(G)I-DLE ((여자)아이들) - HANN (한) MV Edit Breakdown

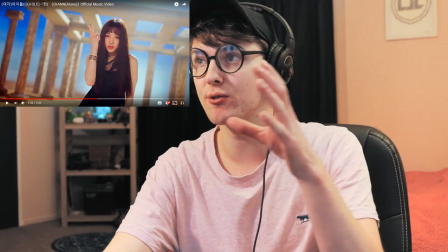her whole face is up there where her eyes were so it just like goes through smoothly and like her eyes are still on the same level from that shot
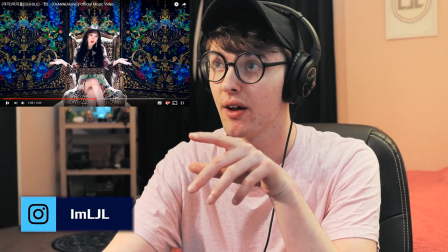but at a closer distance for this shot if we just like go here so it's like it's like on the same level so you
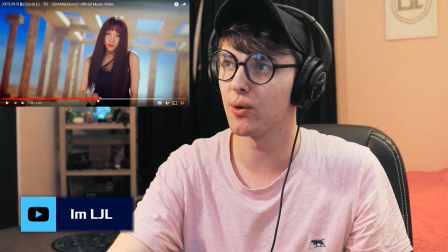can quickly just like go to the next spot which is real nice like i just love stuff like that i try and do that with
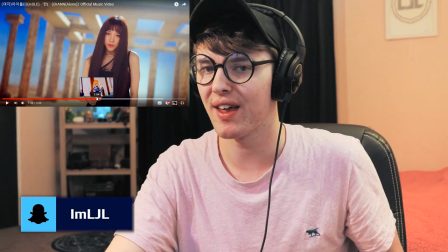my videos i try and make it so when i do a cut that it's like a nice clean cut so you can go to the next part
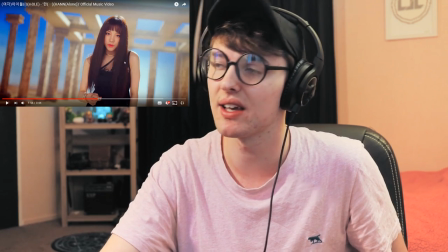And when does that we get to the part that I really like it's just a nice simple masking anyway So let's just continue watching this see what happens next
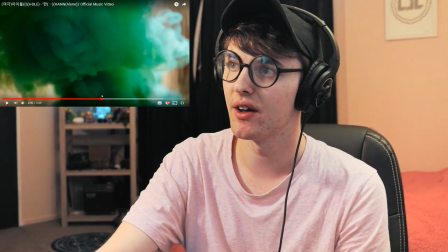Nice smoke and see they use the smoke for so you're like focusing here You're like you're legit
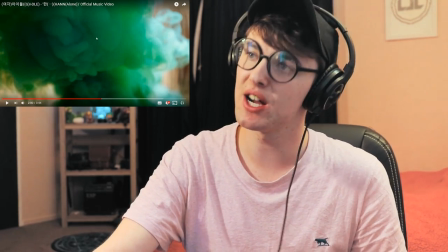you're focusing in the center You don't know where to look so your eyes will just go to the center for this and then BAM
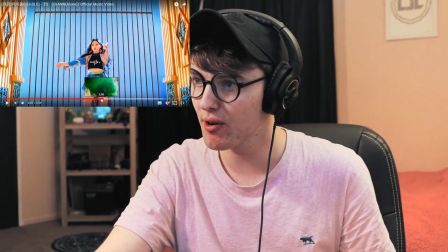BAM was there a mask there?
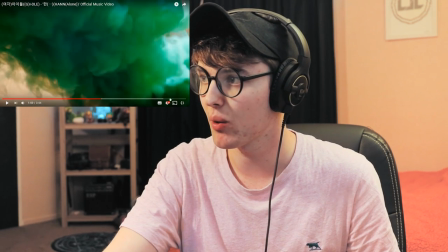I'm not too sure let's slow it down I'm pretty sure there was a masking with the smoke speed 0.25
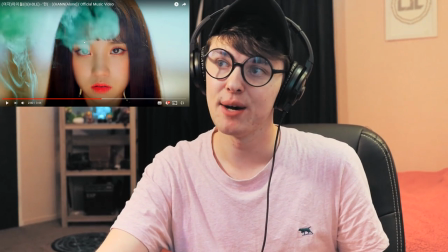No, so it's just a cut but since there's still smoke there
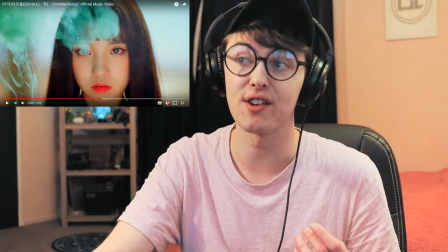It still looks like it is a clean cut and since you were focusing on the center of the smoke We go back to Uki's eyes,
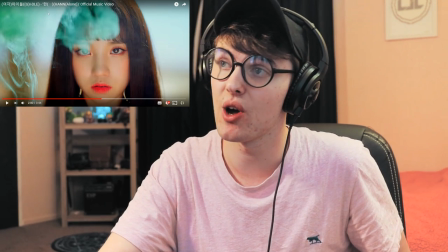but then there is the smoke that kind of goes over them, which makes her eyes look more
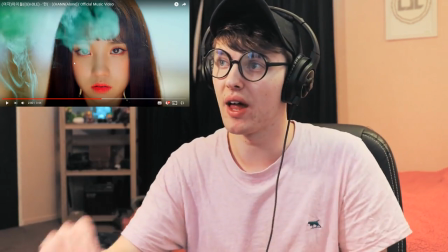Just like more like you want to focus on the eyes more
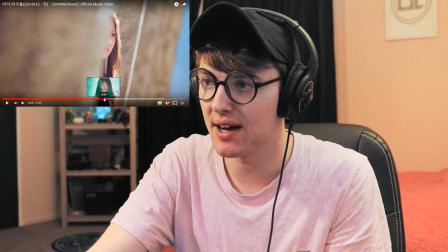See I like that I like that you couldn't tell it wasn't a mask but what they did was they use the walls they use the
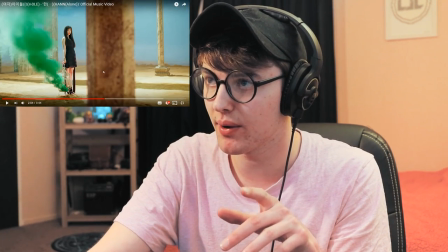walls oh no the pillars they use the pillars so like when that pillar I want to try I gotta go back to slow-mo god damn it man
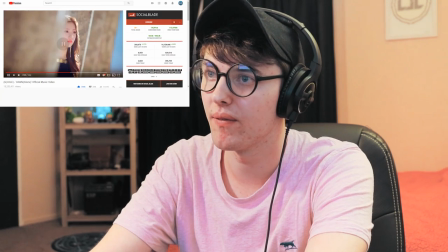we'll go 0.5 for this oh god damn it so
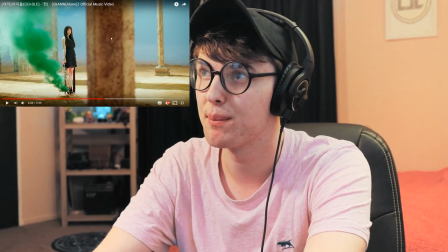like You start focusing on this because it's going past Uki,
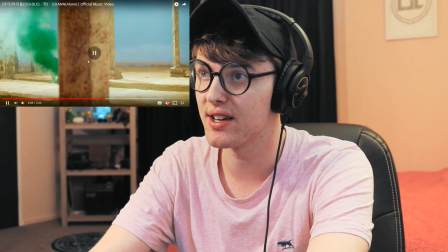so you focus on that and then the next second when you're focusing on it Like she's gone right now and then bam
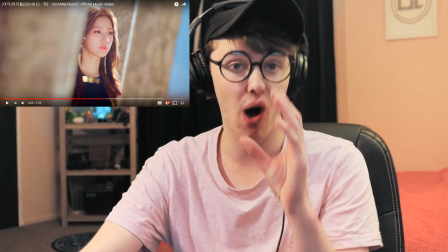Mian appears Exactly where your eyes should be and that's what I like.
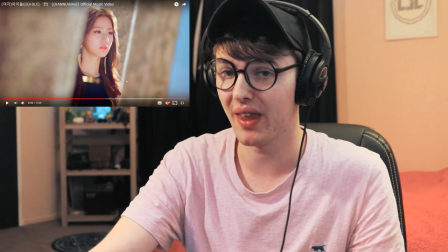It's just a nice. It's like it's just a nice eye tracker That I really like It's just so nice so nice
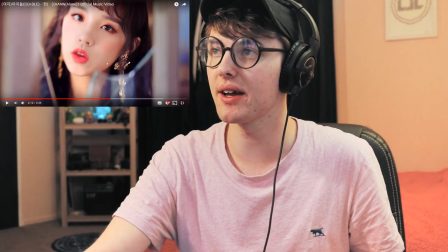See, see it happened again just the clean cuts so the clean cuts so we're focusing here and then she's there and then she's there again
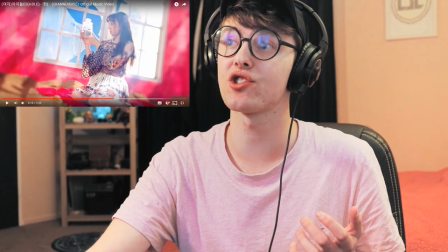and there and then they want you to focus on the scorpion in the jar for this shot here instead of Uki because Uki is blurred out a bit
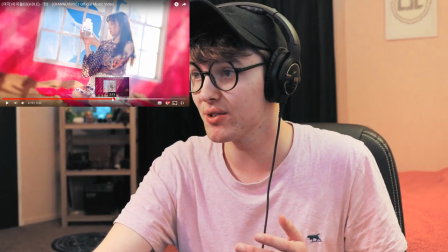and they're trying to get you to focus on that scorpion so like those clean cuts for like just from from here
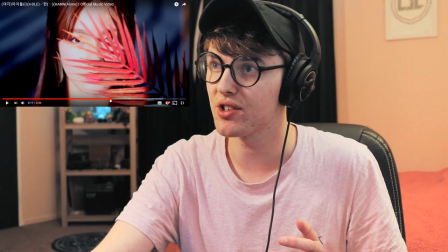off with me on because oh that was actually a nice nice thing so you're like you're focusing on the eye there
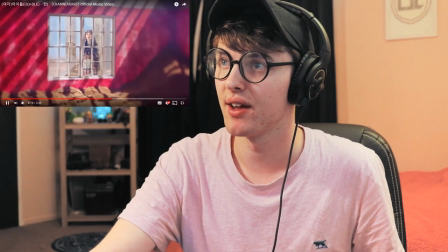And then we go on to Uki's other eye which is quite nice But then see you're focusing there focusing there and then you're focusing here
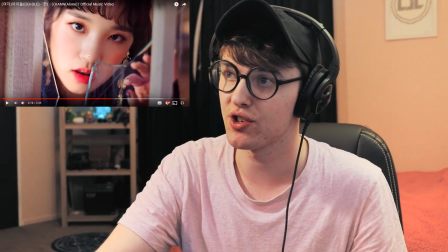It's like it's like in the same spot and then with the next shot with she's back to here and then BAM We're looking at the scorpion again like
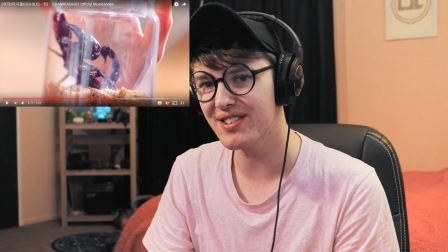that. It's just nice simple stuff like that that I like are you guys liking this video series? I'm not too sure but anyways, let's continue going on with this.
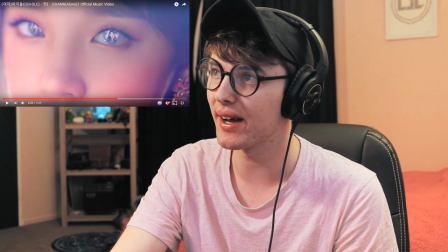Oh See that is what we like. Oh, there was even a cut behind Soyeon look
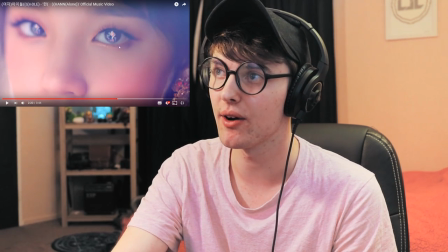See, it's like all black and then it goes to Oh, you saw a flicker.
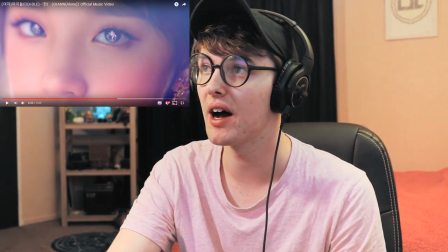It flickers flickers with her eyes, but that is cool Okay,
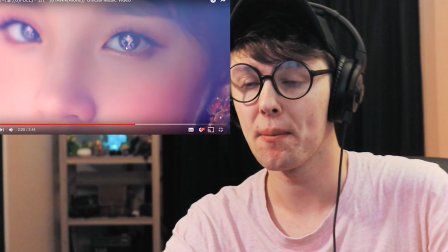so me being the dumbest that I am I didn't really explain this I just said well, that's so cool so what actually it is is that
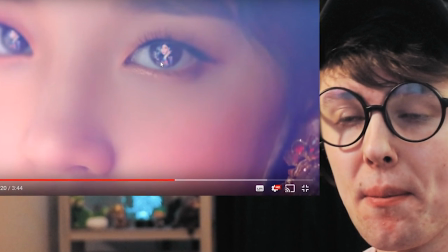um you can just like add it's just like a clip of soyeon and then they um resized it so it's small and they masked it they masked
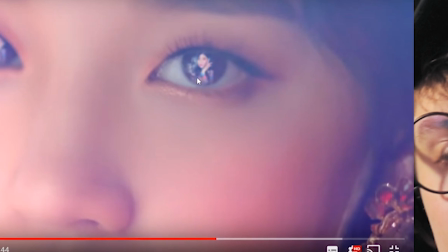um the clip so it like fits in with um i forgot whose eyes that is but it fits into whoever's eyes that is and um then
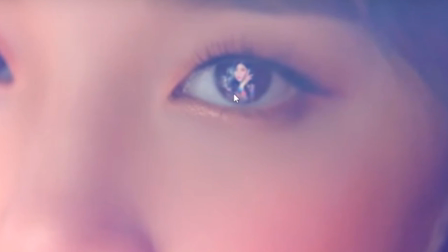they make it so it like looks like it's uh reflecting and all that stuff because of the lighting that they used they probably did this and Adobe After Effects.